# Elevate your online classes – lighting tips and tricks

the first thing I'd like to say is that even without spending a cent, like if you're just literally working on your laptop or your phone or whatever, you can probably do quite a bit to improve the quality of your videos by thinking carefully about the setup of how your room is set up. So having your device placed in the room such that the light falls on you in a certain way, and I guess like at a super basic level, that would be like, don't have a window behind you, so the camera shouldn't be looking at a window because that'll silhouette you. And Josh, jump in if you've got a different view, but you could have the window behind the camera, right, which would mean you're kind of facing the light. But what I've learned is that it's probably better to have the light kind of off to the side a little bit rather than directly in front of you. And that's kind of a typical thing I see when I see people on Instagram or whatever, like showing their setup. I see the light directly above the laptop or directly above the phone. And so actually it's probably better to have the light off to the side. So let me show you what I mean. Like if we look at a top view here, so if here's the camera,
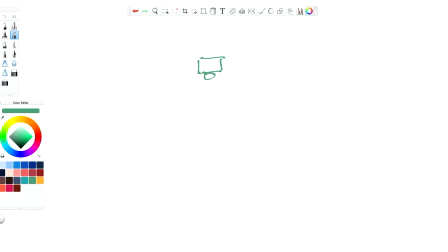(1:33)
okay, and I've drawn a little camera icon there, but let's call it your laptop or whatever. And here's your mat or your reformer or whatever, where you're demonstrating. And the camera can see, that much.
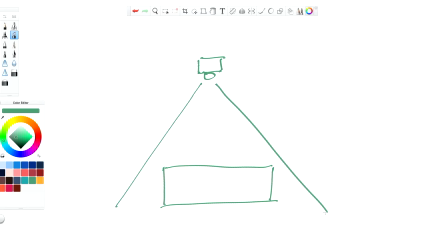(1:51)
Well, ideally, you would have a light source somewhere around about here, at about a 45-degree angle.
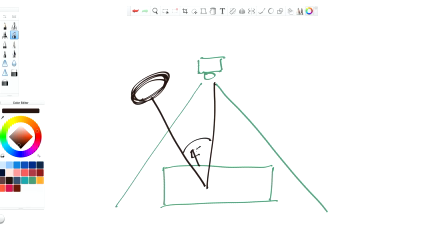(2:03)
So not directly in line there, but about 45 degrees off center from where the camera is. So, in a perfect world, this would be where your window is in your room, or your light source in your room.
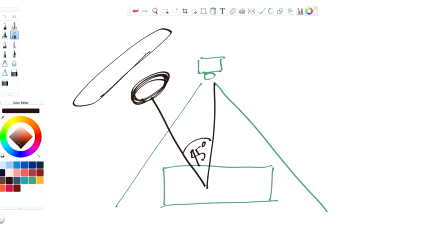(2:20)
And so if you can rearrange where the bookshelves are and move the couch around a bit and stuff so that you can set your room up like that, you'll actually get quite a better lighting than if you have the light directly behind the camera.
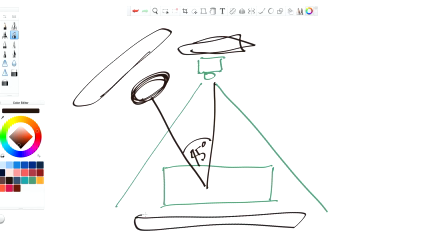(2:40)
And certainly if you have the light behind you, that's going to improve things quite dramatically. The second thing that you can do with lighting is ideally we'd have more than one light. So this is where you don't even have to spend money.
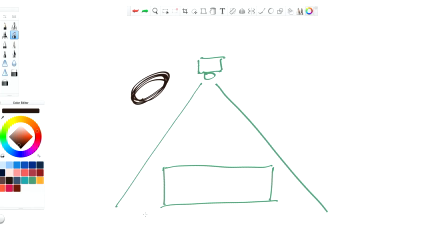(3:00)
You can just use like a desk lamp or a standing lamp from home, or a $20 lamp from the op shop or something like that. Like it doesn't have to be a fancy light. But ideally you'd have three light sources. You'd have this one here is called Josh, tell me if I'm wrong. Is that called the key light?
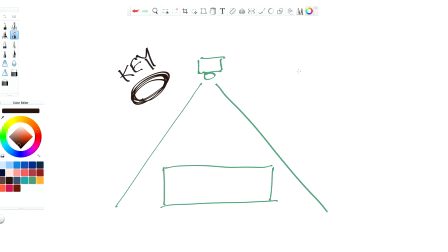(3:18)
Is that what that's called, the main light? And then you've got a second light here that would be about, roughly about half as bright, right? So it could be a globe that's half as powerful, the same distance away, or it could be the same light but just twice as far away, right? It's going to be half as powerful. So let's call it, twice as far away.
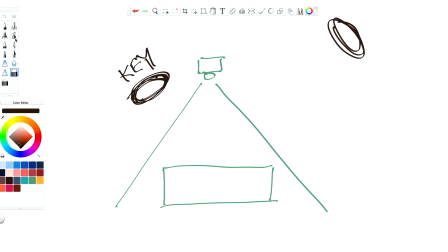(3:40)
And that would be your second light, and that would be called a fill light. Okay, and what that does is it just kind of this light, the key light, will create some kind of nice shadows there, but probably too many shadows. When you add the fill light, it kind of fills in some of the shadows but leaves it looking a bit interesting.
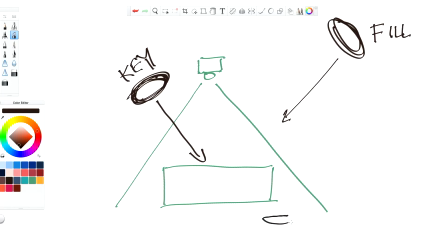(3:58)
And then the third light you'd want to have will be something behind that is shining this way, shining away from the camera, and that's going to illuminate the background.
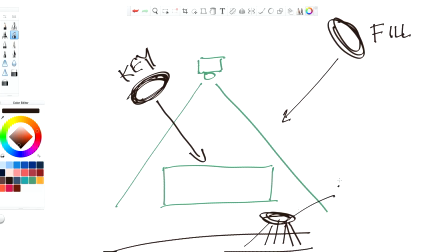(4:08)
And that is called, I believe, what's that called? The backlight? Is there a name for that? The backlight? It doesn't really have, it's just another fill usually, but yeah, right. Yeah. I'm going to call it the backlight, even though maybe it's not the right name for it. So I'll show you what I mean by that on my setup. So at the moment I've got those three lights going. I've got a key light here, I've got a fill light, and I've got a backlight. So I'll show you what it looks like without.
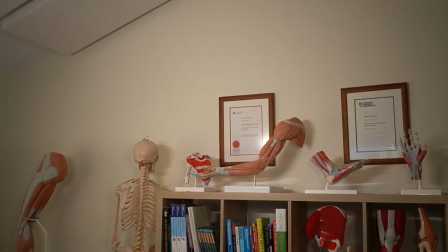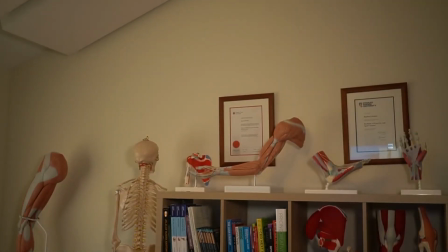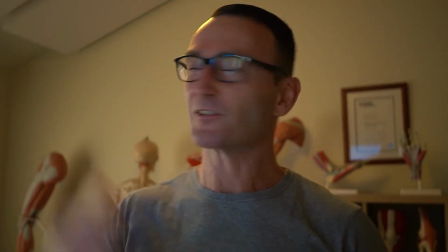(4:44)
So this is with no lighting. I've got a window over there, but the blind's down, right?
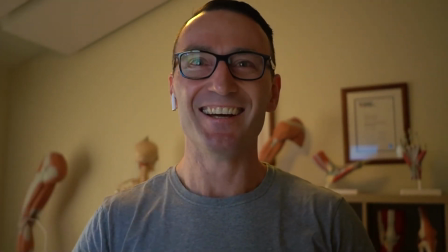(4:49)
So this is not that awesome.
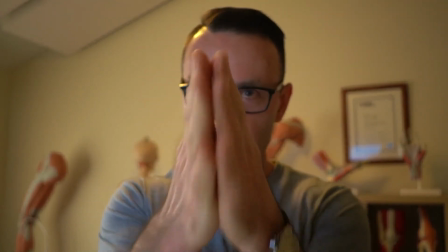(4:52)
And so if we just add in the key light, the main light, which is, if I'm looking straight at you here, the key light's at about 45 degrees off to the side here.
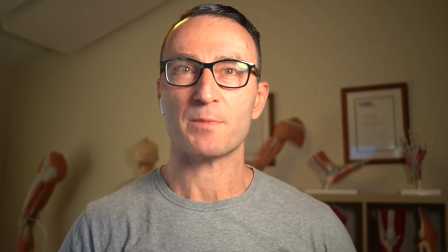(5:05)
You can see that illuminates me quite a bit, but it creates quite a lot of shadow.
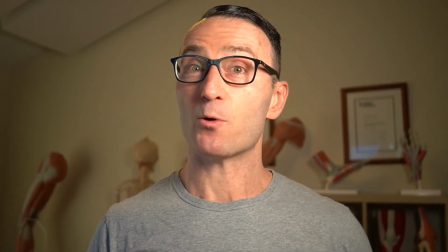(5:10)
Okay, and that creates more interest than if the light is directly in front of me.
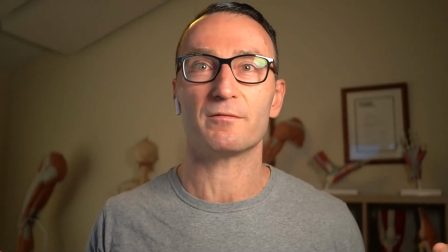(5:15)
It doesn't make me look like it's a portrait, passport photograph or something,
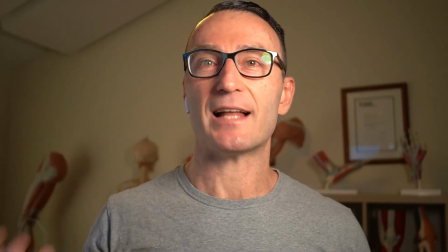(5:19)
but it's not the best in terms of clarity and picking up detail if you're trying to demonstrate exercises, for example.
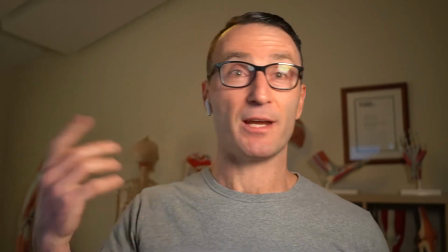(5:26)
So when we add the fill light,
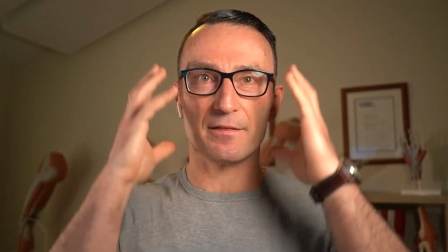(5:33)
you can see that starts to even out how much light is on both sides of my face.
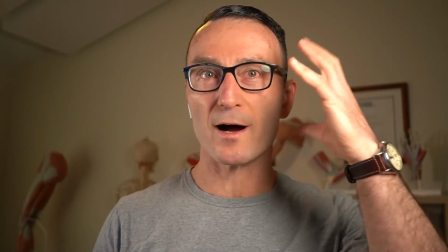(5:38)
It's still more bright on this side.
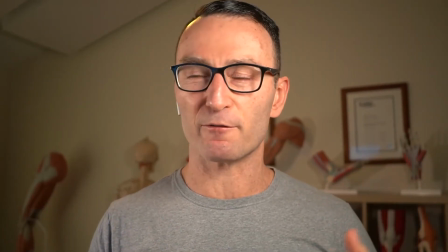(5:40)
Okay, but it doesn't look like some kind of dark and noir portrait photograph or something like that.
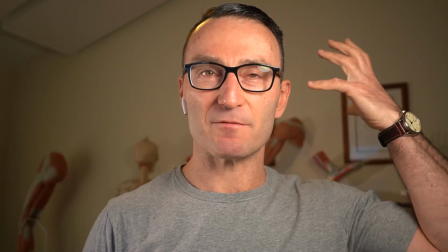(5:49)
Okay? But you can see the background here is very, dim.
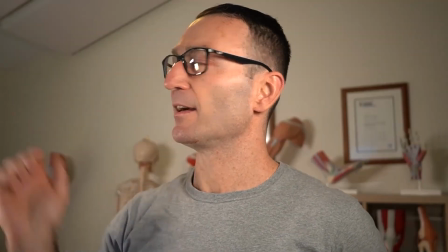(5:54)
And so when we add the background light, that just kind of pops out the background.
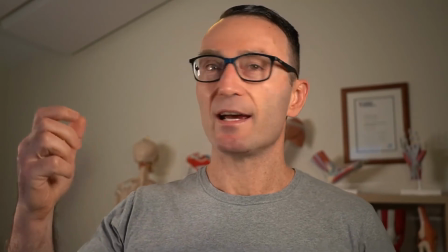(6:01)
And the thing about the background light is it's not in front of me, right?
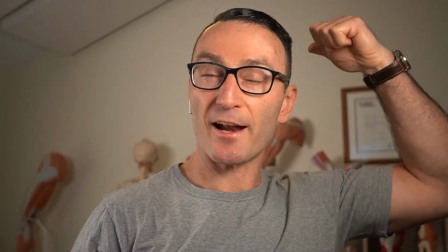(6:05)
So the background light doesn't illuminate me, and therefore I don't have a shadow on the background.
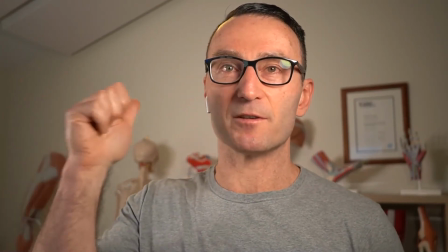(6:13)
There's no shadow of me on the background. That's because the fill light the background light is basically behind me, essentially. So that's the basic setup of what that is. And I've got some lights here that are proper like photography lights, but you can do the same thing with your desk lamp and a fluoro tube and a whatever else. You can use cheap lights. It's more about the placement and which color globes. Like, so, some of those globes you get from the supermarket are like a warm white. They're more of a yellow color. Some of them are, what do they call it? Cool white. It's more of a white color. And so you just have to experiment depending on the color of your room and so on, and find what looks, what sort of makes you and your room look best.